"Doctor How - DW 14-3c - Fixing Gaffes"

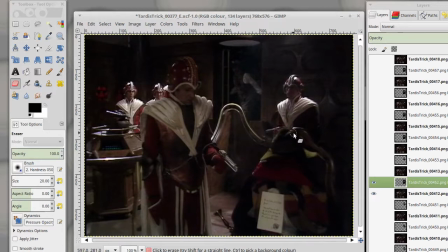We want to make sure that those don't distort as we put this guy from the future in over himself. So it's a matter of we have to erase anything that's foreground or background compared with the guard,
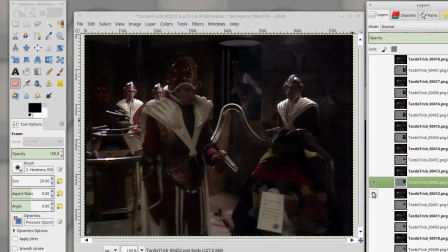but we have to be very careful with that edge, really careful with the edge of that chair and the guard.
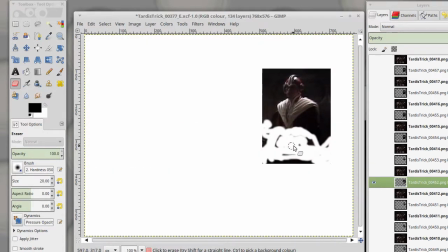You can see if you just erase it by eye, you don't get everything. You've actually got to switch the layers on and off to make sure that you erase all the correct stuff. So once you've got that edge right, you can start erasing in bulk a little bit more easily.
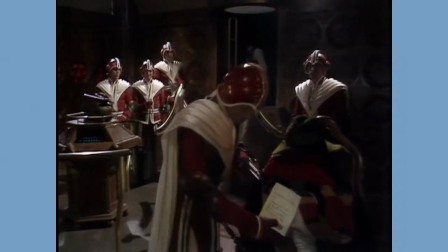This was a glitchy version. The edge was actually a bit glitchy if you look at that.
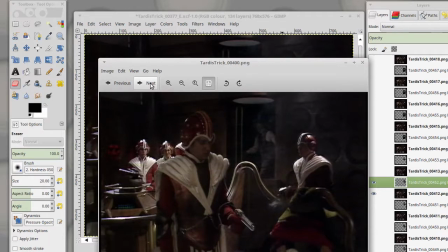And what you need to do, it's not enough to look at individual images, you've actually got to play them backwards and forwards so that you can see what the overall effect is, because sometimes those glitches appear from frame to frame. Looking at an individual frame, you can't see it.
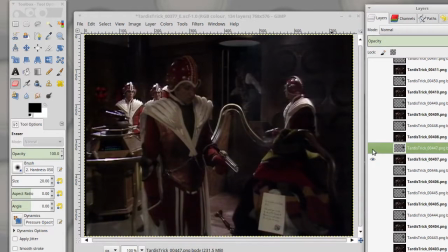It's only when you actually play it forwards and back that you can really see what's going on.
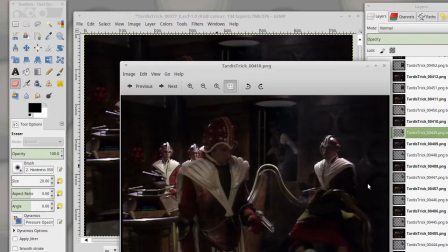And if you look down there in that corner, you can see that between different frames there's a variation in lightness or darkness.
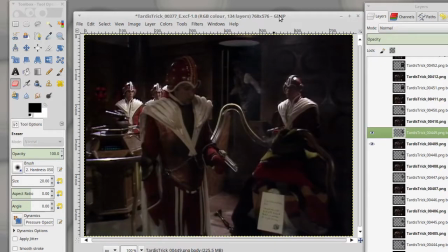So sometimes what we have to do is in-paint things to get consistency across frames. Make sure that they're erased correctly along the edge, and then in-paint anything that doesn't quite look right.
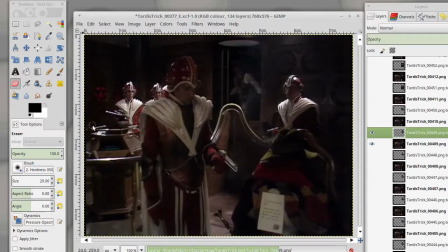So if we do that and we keep exporting those frames and we just work our way through each individual frame,
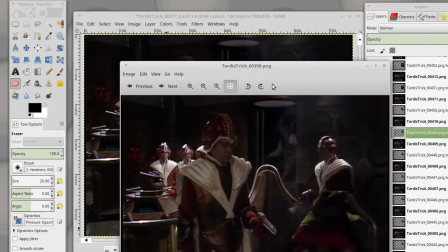then we can get something that looks reasonably smooth. The camera actually moved through this shot, so we're actually having to move the guard around a little bit. The shadows actually change angles a little bit. And we also have to fix that gun, because otherwise the guard's looking forwards now, but the gun's pointing sideways.
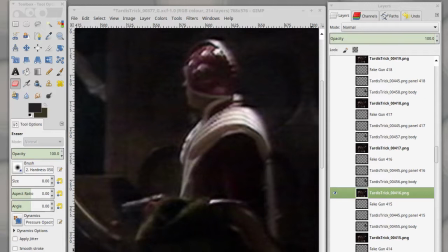So we've actually got to erase that piece. And I've ended up using 4 layers to do this in the final version.
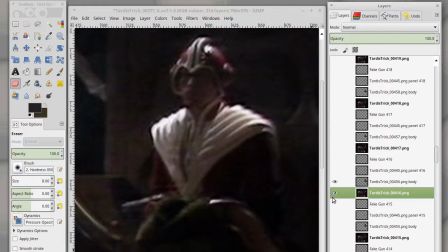We've got the guard's torso, which we've erased around and brought that forwards.
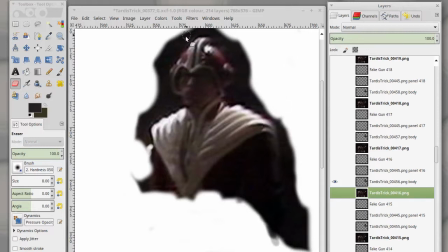And there's so we've got to erase the background as well to make sure that the roundels don't look wrong. But that's a dark background. That's not really a problem. It's this edge down here where the chair is that has to be.
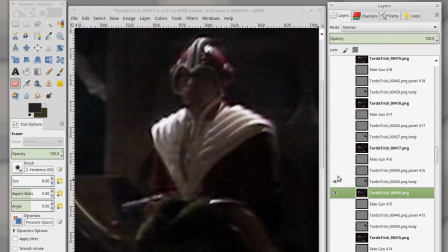We've got to pay special attention to getting that right. We can erase the gun going sideways by in-painting that panel on the left there. And then we've got another layer to create a new gun that points forwards.
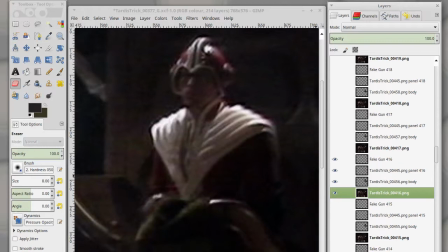And if you put that all together, you see the final version hopefully looks reasonable.
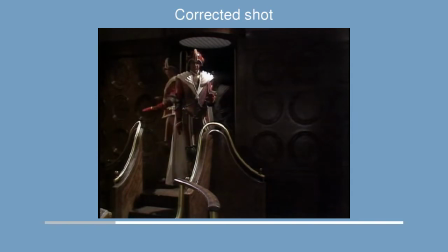The objective is to avoid distracting the viewer. So the objective is simply to keep the focus on the chair.
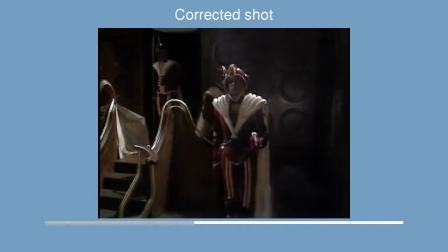It doesn't have to be perfect, it just has to be good enough that we focus on the chair, and when the musical cue comes along we look at the Doctor.
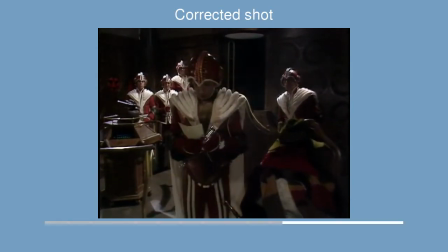So hopefully that works better. I'm Dr. Howe.
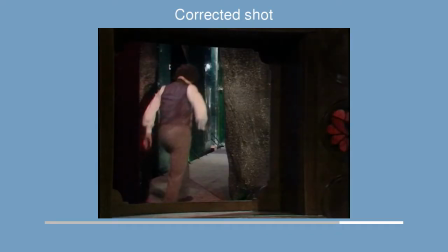Thanks for watching. I'll catch up with you next time. Bye.